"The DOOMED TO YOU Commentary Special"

And I was so happy to get out of them sitting on the couch. um this is the gta by city uh credits because 80s theme very 80s episode uh we try to make 80s it's your co-writing credit so of course it was going to have a lot of 80s flavor to it
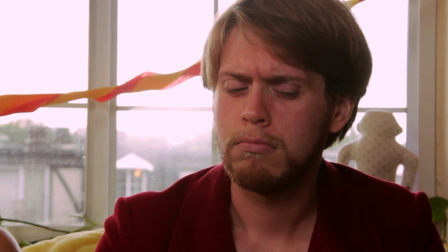um and then yeah here's a joke we almost we like came down to almost cutting and i'm just so infinitely glad we did not cut this this
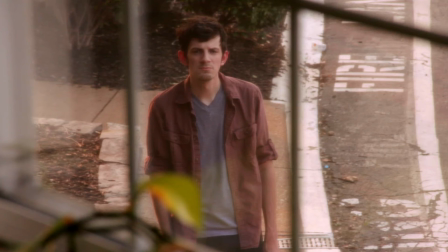trevor reversal um because it makes me happy sad you couldn't oh look at that poor bastard we were this is part of the footage when we
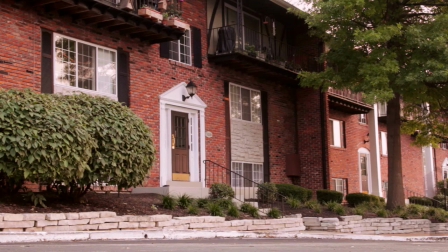talk about this later that we thought we had lost um and we were happy that we lost it because we didn't know if we got joe walking off frame because he wanted that stand by me fade out and we're like god it'd be so great if he walked off frame so we could
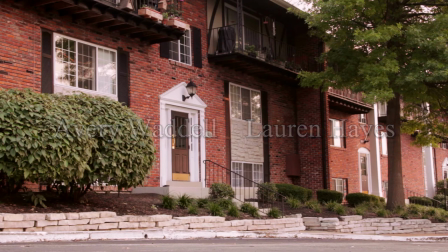do that fade out oh it'd be so funny if we could actually actually have that and we found this footage and he did walk off frame and so we could
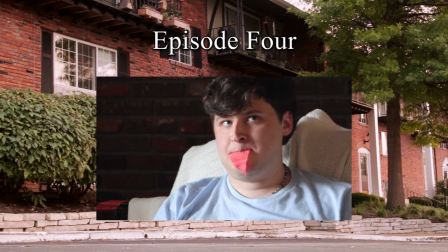do this stupid joke we got so lucky uh that no one well i guess people appreciated i thought it was just gonna be
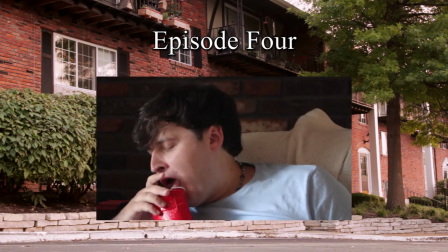for us but uh it's our friend justin straight up eating condenny yes god bless his heart and we're coming on my favorite episode um yeah
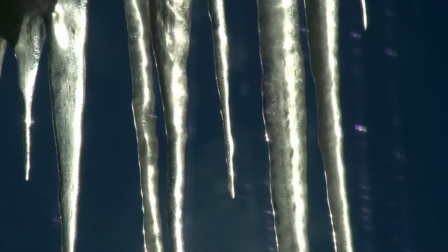it's an episode we can be proud of originally this was a this is me going rogue again originally this was a law and order uh opening but i
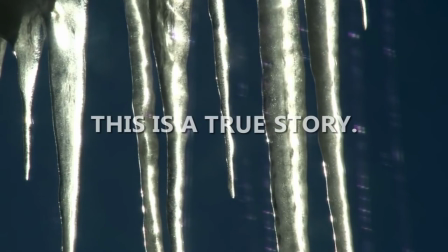was like we like fargo we really like fargo and gabe directed this episode and He likes the Coen brothers, so let's do Fargo.
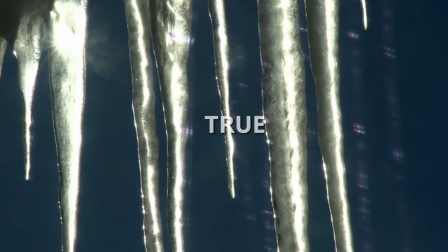And, yeah, whether... I think it works whether or not you have seen Fargo.
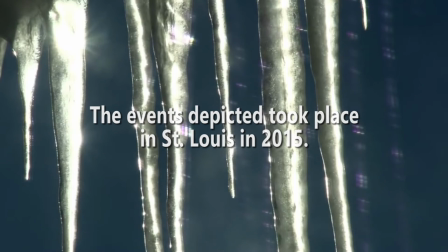But, yeah, we had a lot of fun with this. Also, it's really fun just to have, like...
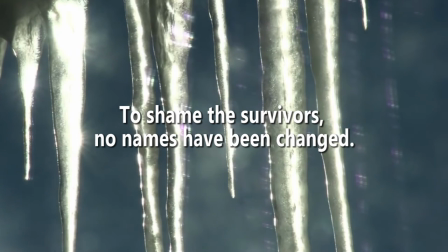It's very obviously, like, spring or summer when all these events are taking place. But there's icicles!
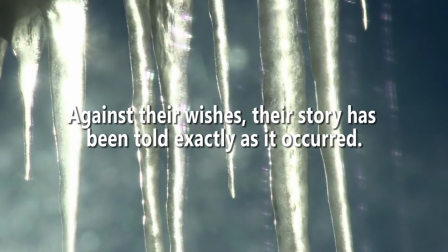Why we have icicles! I didn't think about it until right now, so it can't be that big of a problem. It has to be icicles because Fargo.
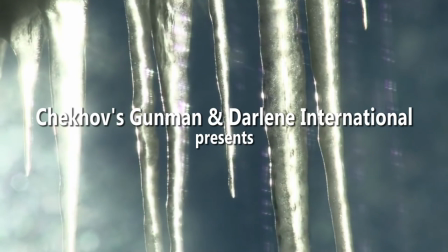um yeah it was a it was a good time we sent
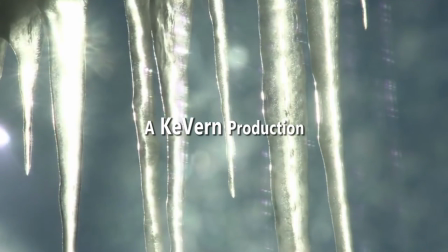uh that was the biggest expenditure of this production was uh sending the crew sending
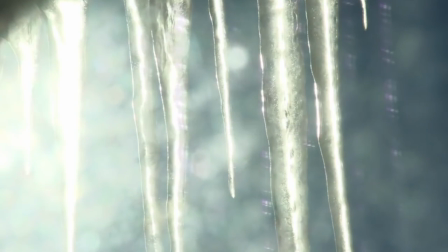kevin or not sending kevin singing for us to uh canada to
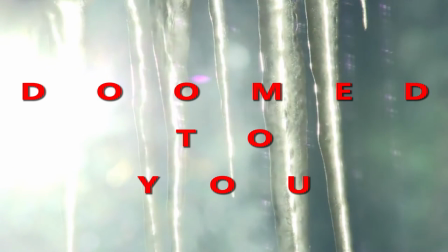film icicles on a rooftop yeah but you know what i realized no expense i realized
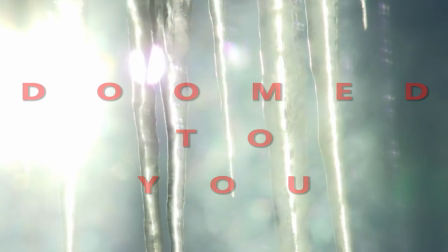after we done that like i could have just downloaded some shitty b-roll from a youtube site but gotta spend money to make money and also we've made no money yeah no money at all hey here is
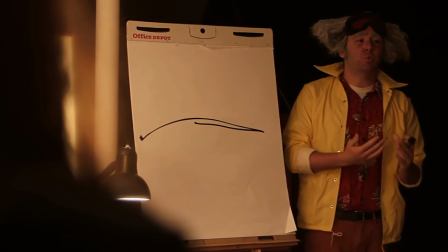berg as dr scientist who he is never he's never referred to by his full title within the show but his name is dr scientist um and
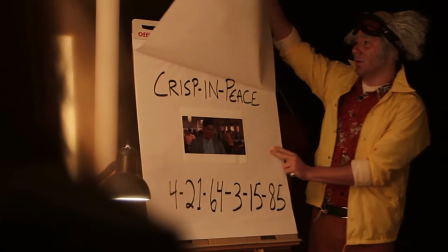when we were drafting up this courtroom episode we thought it would be funny to do a back to the future too took um and i i don't
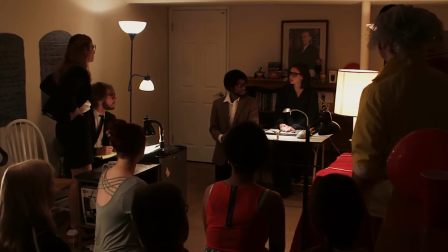regret a second of it uh originally we were gonna have someone else but me playing doc brown but we realized like
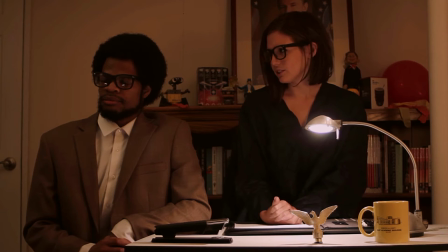we don't have any more friends we ran out of friends over the course of the fucking joke there's a lot of friends we have now that we hadn't met then it was
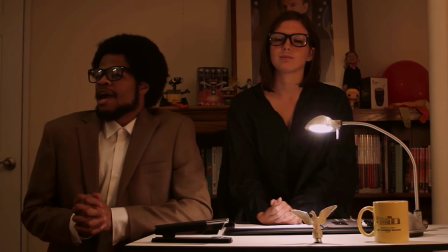just a real bad time so despite the fact that i am a terrible actor as you can tell like that uh i ended up playing doc brown but uh i was happy that i did it also like i shaved for it which i wasn't super excited for but it all worked out man
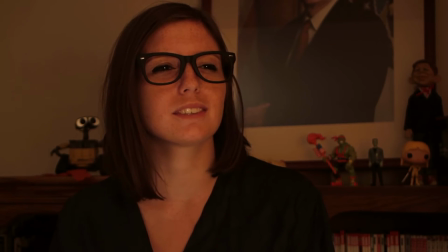um as far as principal photography goes this is this episode this whole episode was the last thing we did uh yeah
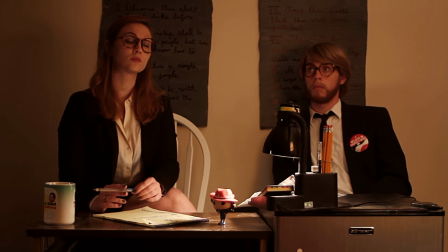i was talking about the i thought we were that no that too um yes this is uh we saved this all towards the end because we thought it would be we thought
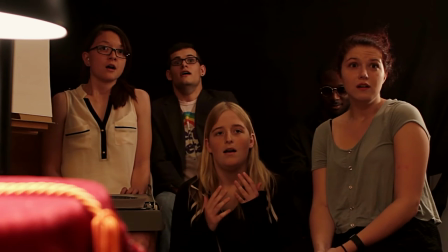it would be a good time um oh hi this is shasta fey delorio sam's double casting originally we were supposed to find a different actor to portray
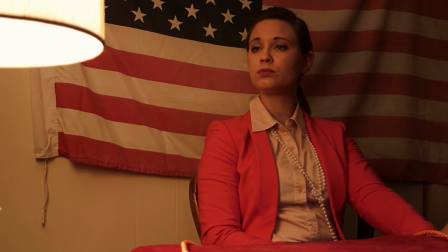this part um but then it adds another level when we put sam and three minutes before we rolled we're like hey can you do a Kim Novak impression and yeah we talked a lot about what Sam should be wearing on this and because as you can probably tell by listening to this thus far
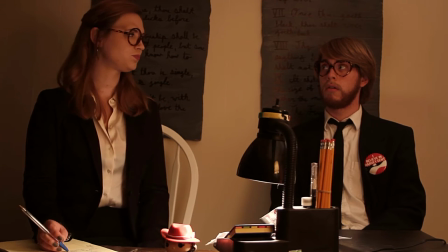I have a terrible time like putting words that are in my brain out through my mouth
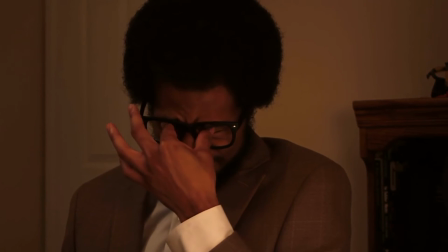and it took me